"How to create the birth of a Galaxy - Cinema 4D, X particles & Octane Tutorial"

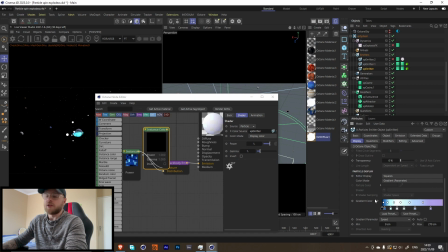12:33 So what that's gonna do is that whatever color your particles are inside of X particles over here, that's what color they'll be inside of the renderer. And then all I'm doing is plugging that into a black body texture over here, setting it to quite low.
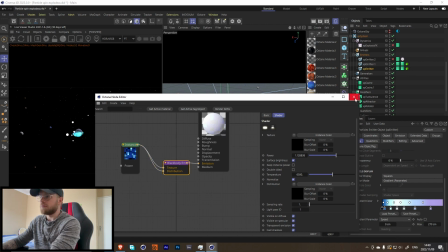12:48 And yeah, I don't think you need it in the distribution, but I put in the distribution for some reason.
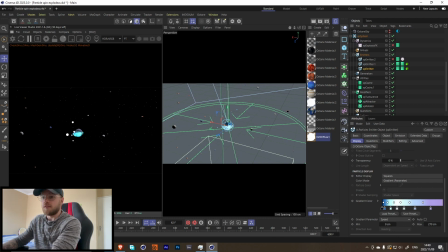12:53 And yeah, that's how we get the look of that render. Let me just play this up a little bit more. You'll notice that these like other spheres, the quote unquote planets around, aren't moving,
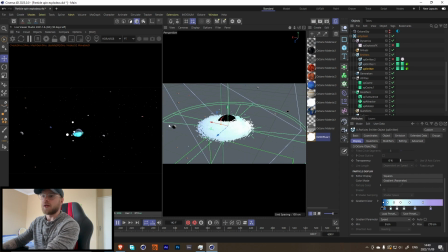13:06 but that's okay because the camera is kind of sweeping around, so it gives this effect as if they are moving. So inside of here, you know, we get this, and then we're still able to, let's see.
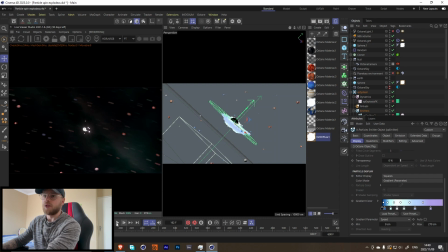13:26 Oh no. Not again. What have I done? While this is frozen, let me break down some other things that I did. For the HDRI over here, I just downloaded this like sky.
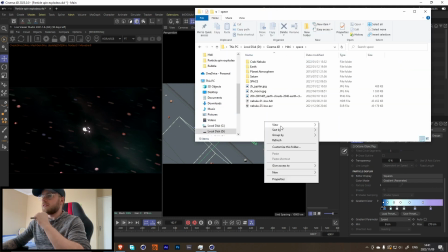13:42 Let me see if I can show you space. And I think it was this,
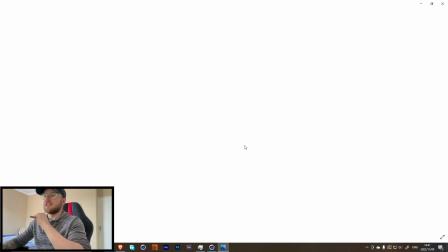13:50 the Saturn, yeah, I think it was this one over here. It's just this HDRI that I found online that I thought was pretty cool,
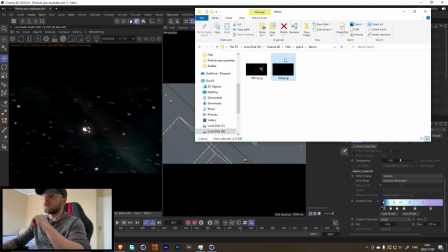13:57 and we can't view it because the computer is completely crashed for some reason.
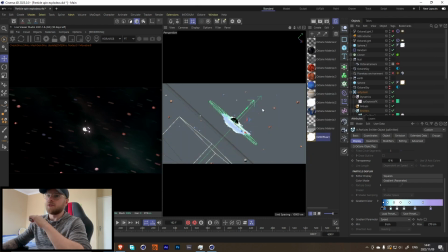14:02 But yeah, it's literally just this background up here, and you'll see just by adding these little like spheres that we have around here, it really adds some like depth over there. It makes it that there's a foreground, a middle ground, and a background, which was kind of the point of those. So another thing that you'll notice in the initial render that I did is that we have some smoke.
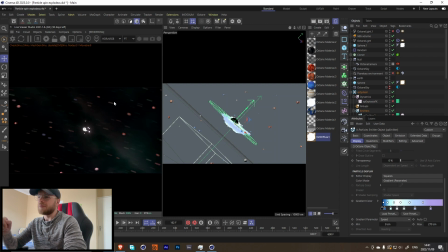14:20 So I'm not gonna show it in this one because I don't really think it showed much in the render, and I don't really kind of 100% like how it looked. But what I did for that was I added another emitter, and
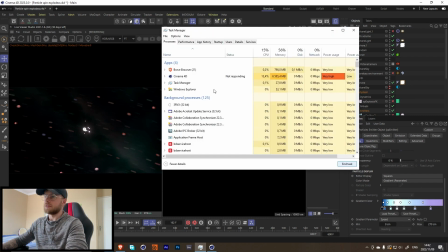14:36 let me just close this. Octane.
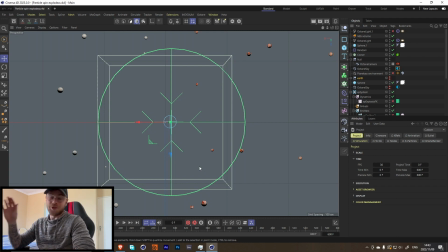14:44 Okay. We're back again for the third time. It's a little bit annoying. I'm sorry about that. But I feel like we got most of the tutorial done in that first like little bit of this. So here's just like extra details. So I feel like that whole beginning part was the main majority of it.
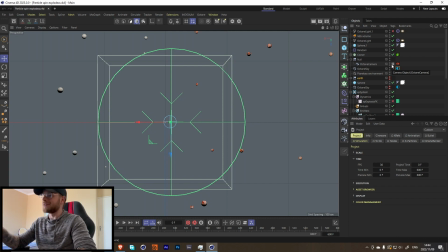15:01 So when all this other stuff is messed up, I feel like it's okay. But I do apologize. Yeah, so I think I was telling you guys how to do like the smoke. So That was pretty simple. I just had another image over here.
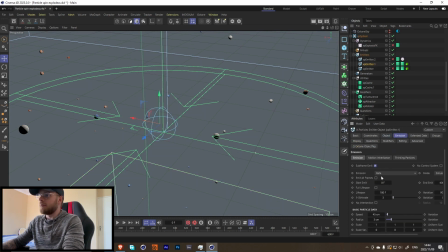15:19 It's pretty much exactly a duplicate of the previous one, but instead it has red over here, and it's... Is it this one? Yeah, it is this one, because it's only birth weight in like 3. So if we press play over here, you know that there's, notice that they're just kind of like that.
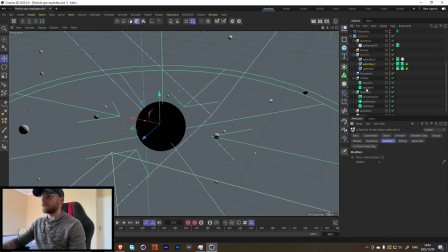15:34 And all of these are still using the exact same modifiers, so all of these up here, so it should stay with it. And what I'm doing with that is, it's actually this one over here. But exactly the same principle, where it's just a few more particles, and I just added a
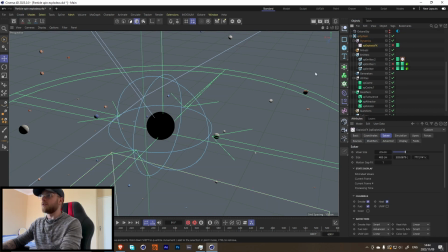15:54 exposure effects tag onto it, and then just put an exposure effects box around it. You can see over here there's an exposure effects box around it, and that just kind of created these like smoke trails that you can kind of see in between, just to kind of add some thickness,
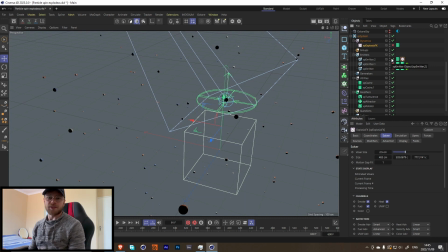16:10 because a lot of these were from like the pictures that I was looking at. They kind of have clouds in it. I mean, even those clouds made of particles, I thought I would just make actual clouds with it. So yeah, that's pretty much the breakdown of this project. I hope you guys enjoyed this tutorial.
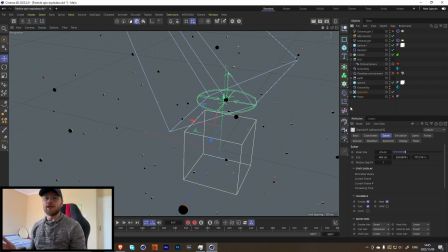16:30 Sorry, this tutorial has been a little bit all over the place, but I hope you learned something new. I hope you had fun and enjoyed the journey.